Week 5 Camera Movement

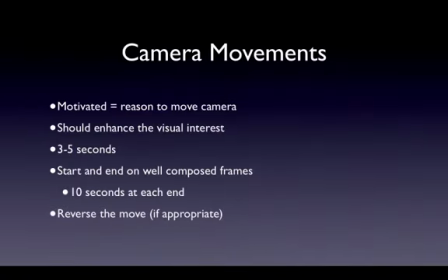So the next topic doesn't seem to be connected to sequencing, but you'll see how it is in just a second. We're talking about camera movement. And what we mean by camera movement is moving the frame of your shot. All of these, everything we talk about in camera movement, should be motivated by something in the frame. You must be able to answer the question, what is the reason for this camera move? You only want to use moves to enhance your subject.
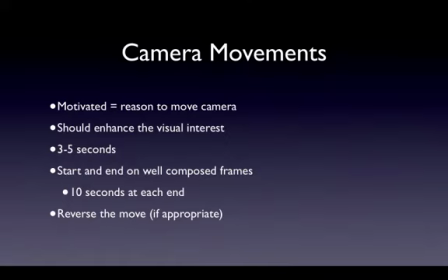The moves should enhance the viewer's interest in what's going on. A little mantra I used to use, and I still like actually, is more movement in the frame, less movement of the frame. Now when you're doing these camera moves, limit them to 3 to 5 seconds long. Shorter is better, but it depends on how far you have to move in order to get the start and end frames you're looking at.
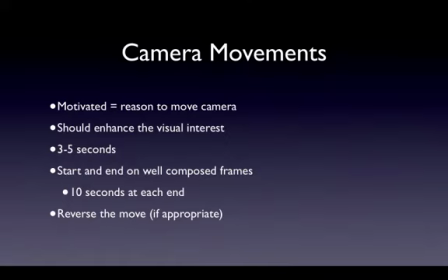Longer moves will tend to slow down the story's pacing, and it will limit your options in editing. In fact, all camera movement limits your option because you can't cut out of a move usually. Do yourself a favor and do your editor a favor. Cover your move with static end frames in case the move doesn't work when you get into editing.
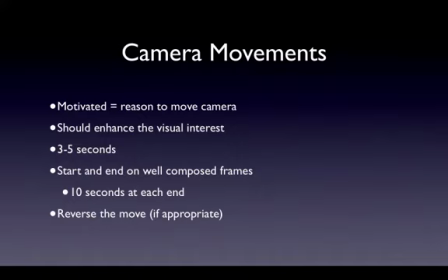And I'm going to quote your book here on page 69. He says, begin and end every move with a well-composed static shot. I couldn't agree more. If you want to give yourself some more options in editing, reverse the move, again stopping on a static shot for 10 seconds.
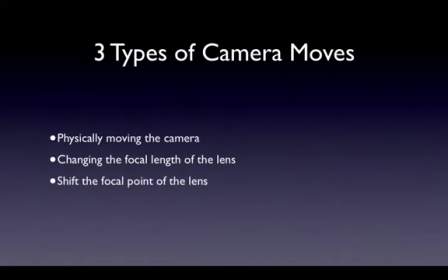There are 3 types of camera moves that you can do with a single news gathering camera. You can physically move the camera, you can change the focal length of the lens, which we know is a zoom, or you can change the point of focus of the lens, which is known as a roll focus. If you're going to physically move the camera when it's attached to a tripod,
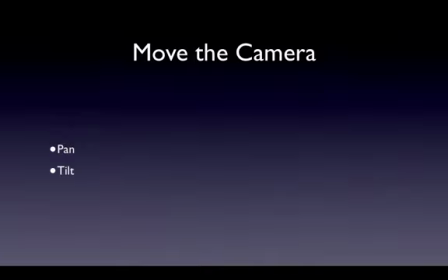the only thing you can do is pan it, which is swing the field of view horizontally, or tilt it, which is swing the field of view vertically.
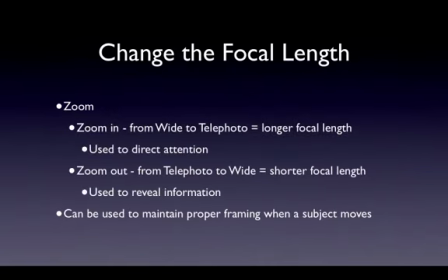You can zoom the lens in or out. If you zoom in from wide to telephoto, a longer focal length lens, that's used to draw attention to something within the frame. So you're pointing out something in the frame by zooming in on it. If you zoom out from telephoto to wide, you're going to a shorter focal length, and that's usually used to reveal information.
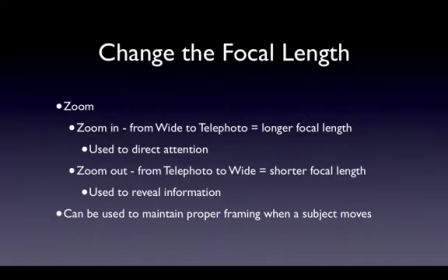Zooming can also be used to maintain proper framing when a subject moves around a little bit, but be careful because zooming is quite often misused. You should never center zoom. You should try and combine a zoom with a pan or a tilt to increase the interest for the viewer.
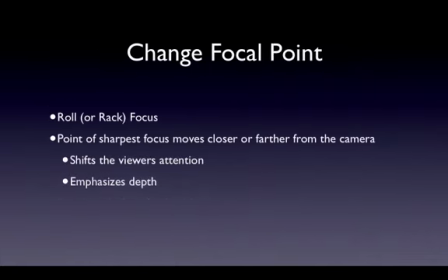The third type of movement is called a roll focus, where you're changing the focal point. The point of sharpest focus moves either closer to or further away from the camera while you're recording, and this helps shift the viewer's attention between objects in your frame. It also has the byproduct of emphasizing the depth in the frame, which is what we're trying to do all the time in television.
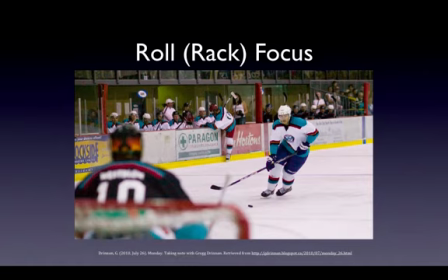To do a roll focus, though, you have to have a shallow depth of field, which is why we talked about depth of field last week and how you control it. The depth of field already limits the viewer's attention by de-emphasizing things in the frame by putting them out of focus. So, for example, here in this hockey shot we saw last week, the player is in sharp focus, but the goaltender isn't.
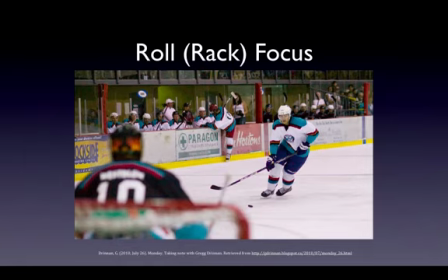So the viewer's attention is drawn to the player. When you roll focus, you move the focus from one point of interest to another.
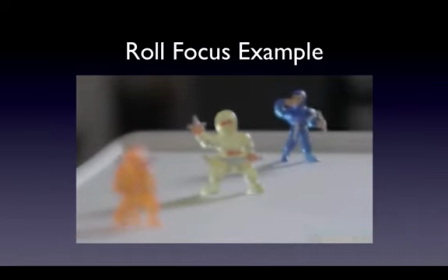And here's a good example of that. So it's going to roll from the front figurine to the back figurine, and then back from to the front figurine again. That's a very simple roll focus. Always from something to something else.
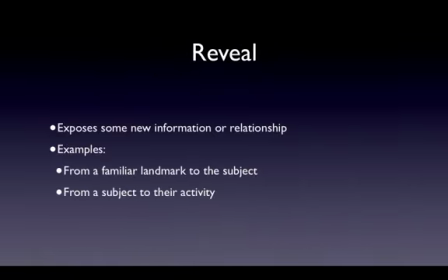Camera movement is usually done to reveal information, new information or relationship between objects in the frame or subjects in the frame, and you always want to go from a well-composed frame to another well-composed frame, using things within your frame to make those relationships or that new information valuable.
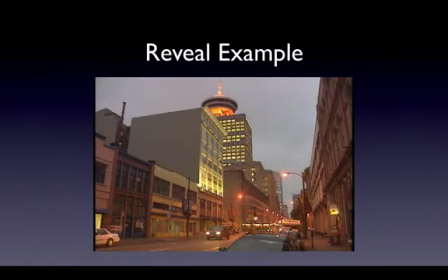So here's a very good example from a piece of video you've already seen. This is from your hemp braid footage.
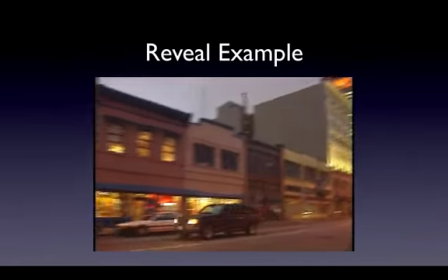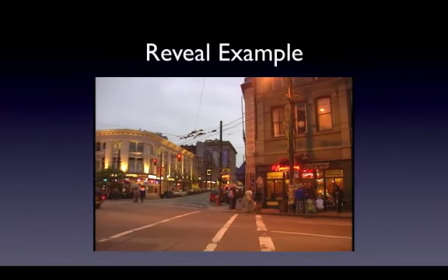So a number of things about that very simple clip. He uses a landmark, the Sears Tower downtown, to locate us in downtown Vancouver. He combines a pan, a tilt, and a zoom to reveal new information, which is the Amsterdam Cafe.
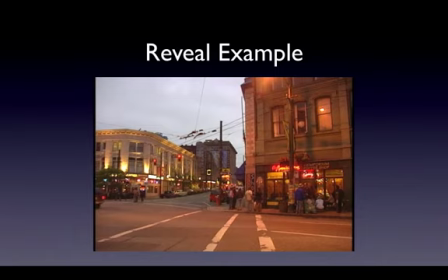And he also motivates the shot by following the vehicle and then letting it clean exit so you can actually cut from that point. So this person, and I know it's a guy, has used several of these techniques to create a good move and to give the editor options in editing,
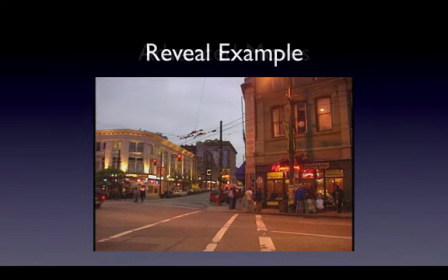because we know from our hemp braid footage that shot lasts a lot longer than that little piece I've shown you. There are more advanced moves you can do, but they require more information than your basic tripod.
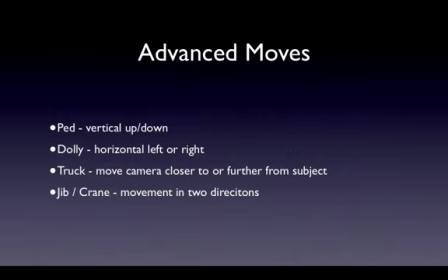You can do what's called a PED, which is vertical lifting or lowering of the camera. You can do what's called a dolly, which is a straight left or right movement of the camera. It's different than panning the camera, which is swinging the field of view. You can do what's called a truck, which is a push in or pull from the subject. Again, this is different than viewing because when you move the camera closer, it changes the relationship between the subject in the background.